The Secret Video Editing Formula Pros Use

So, do you want to make the editing pace of your video more captivating?
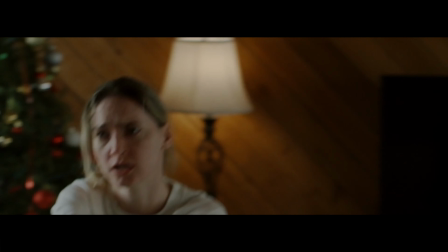[0:04]
In this video, I'm going to share the concept I use all the time in both my professional work and social media content.
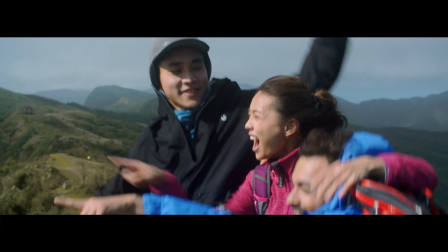[0:11]
This technique not only can enhance the pacing of your video editing, but also can add depth and layers to your video structure. For this tutorial, I will focus on short-form video like commercials, fashion videos, or social media content under 1 minute. I will also use 2 or 3 examples from my past work to demonstrate how you can apply this technique to your own project.
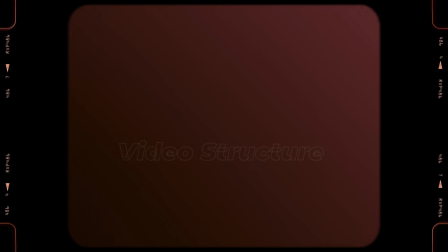[0:35]
So without further ado, let's jump right into it. Now the first thing we want to talk about is the video structure. If you ever heard of the 3-act structures that used in the movies, you know it helps build tension and pacing throughout a film. Instead of a flat linear progression, the movie story actually has highs, lows, and turning points that keep the audience to be engaged. And this 3-act structure is actually a story foundation, or you can call it a template that people use it all the time while making movies. And the reason why I mentioned about this is because we actually can apply the same idea to our video editing, even our video is not long as a movie. But thinking of our videos as a narrative, we can strategically add turning points and change the pace at least 2 or 3 times inside our video to keep things dynamic and engaging. And before we dive deeper, let's watch our first example today to illustrate this concept.
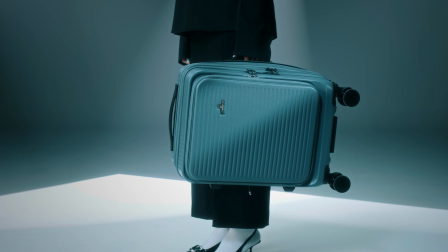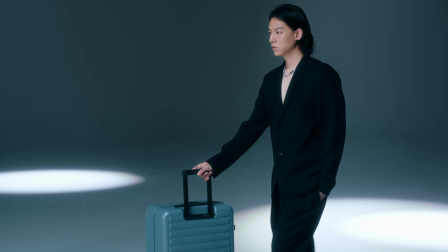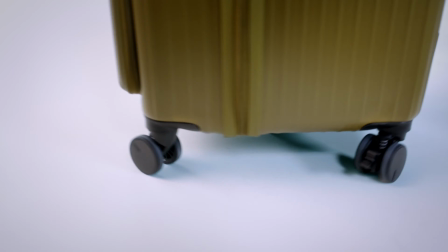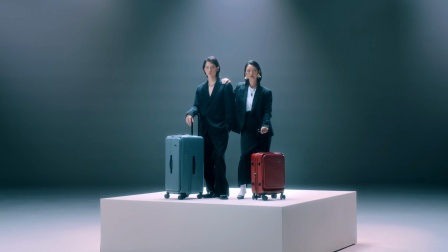Okay, so I hope you like the video you just watched. Now that you have seen the video, let's analyze its structure.
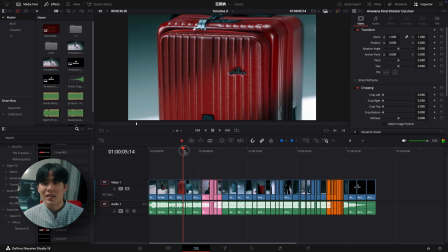[2:13]
Before the 10-second mark, I maintain a consistent tempo and speed to establish the foundation.
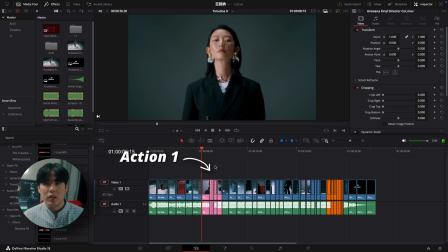[2:19]
Then from 10 to 12 seconds, I introduce a fast cut sequences in sync with the music. This serves as an action 1, which is our first turning point.
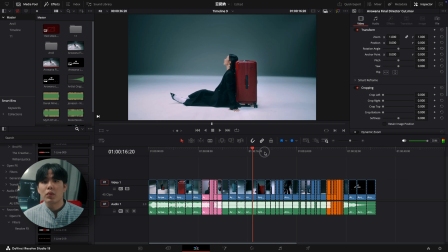[2:29]
From 13 to 28 seconds, we build our tension and emotion while keeping the same pace.
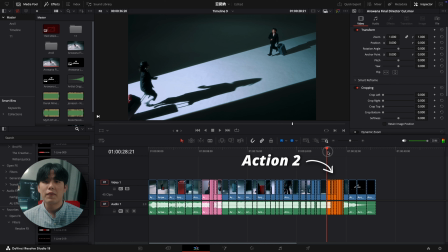[2:35]
Then from 29 to 32 seconds, I use another fast cut sequences to push the energy to the max. This fast cut sequences serve as an action 2, the second turning point.
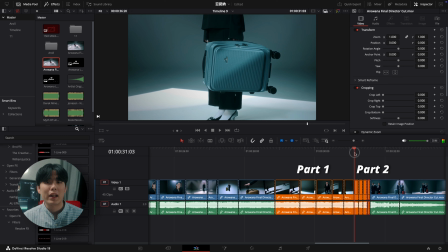[2:46]
To differentiate action 2 from action 1, I structure the fast cut sequences in 2 parts. The first section mirrors action 1, while the second is even faster, pushing the pacing and emotion impact to the peak.
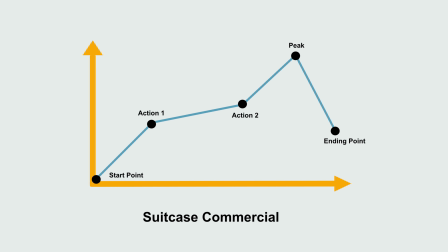[2:59]
Even though this is a short commercial under 1 minute, you can see how it follows a similar pacing structure to a 3-act story structure. For my personal preference, most of the time I like to place fast cut near the end to maximize emotion impact.
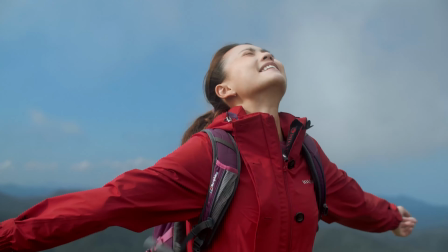[3:12]
If you look at my other projects, you will notice I consistently edit my video this way. Now, after you understand how this technique works, let's talk about how using this technique also could affect your whole creative process. But when we talk about the creative process, Pro VFX is a must mention,
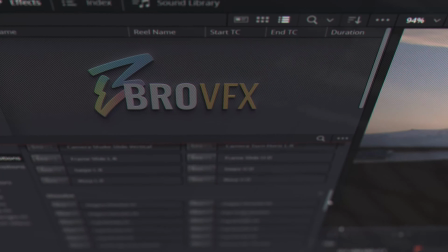[3:30]
not just because they are today's sponsor, but because they are a game changer for diverse resource users.
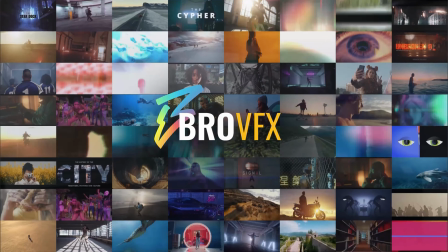[3:35]
They offer high quality plugins and tools with hundreds of visual effects,
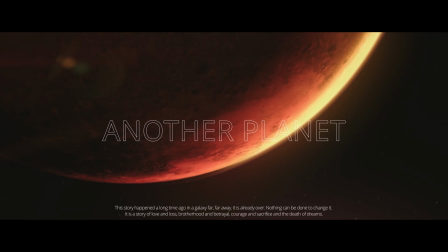[3:40]
transactions, titles, sound effects, and even fun 2D cursor animation like this. As a full-time diverse resource editor, I use Pro VFX all the time.
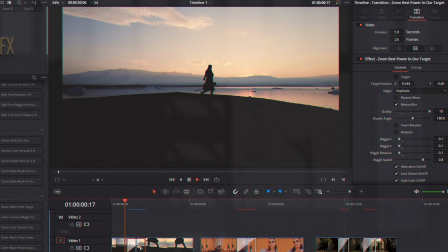[3:50]
What truly sets them apart isn't just their high quality effects, it's their customization system. Take their zoom transition for example. You are not just applying a generic zoom effect, they are a targeting system that you choose exactly where to zoom.
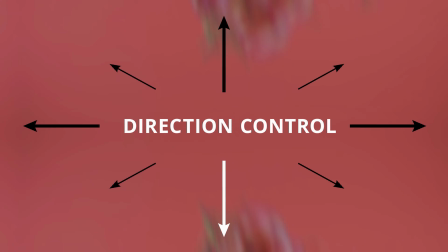[4:03]
And with directional controls, you can even customize the movement for a perfect transition.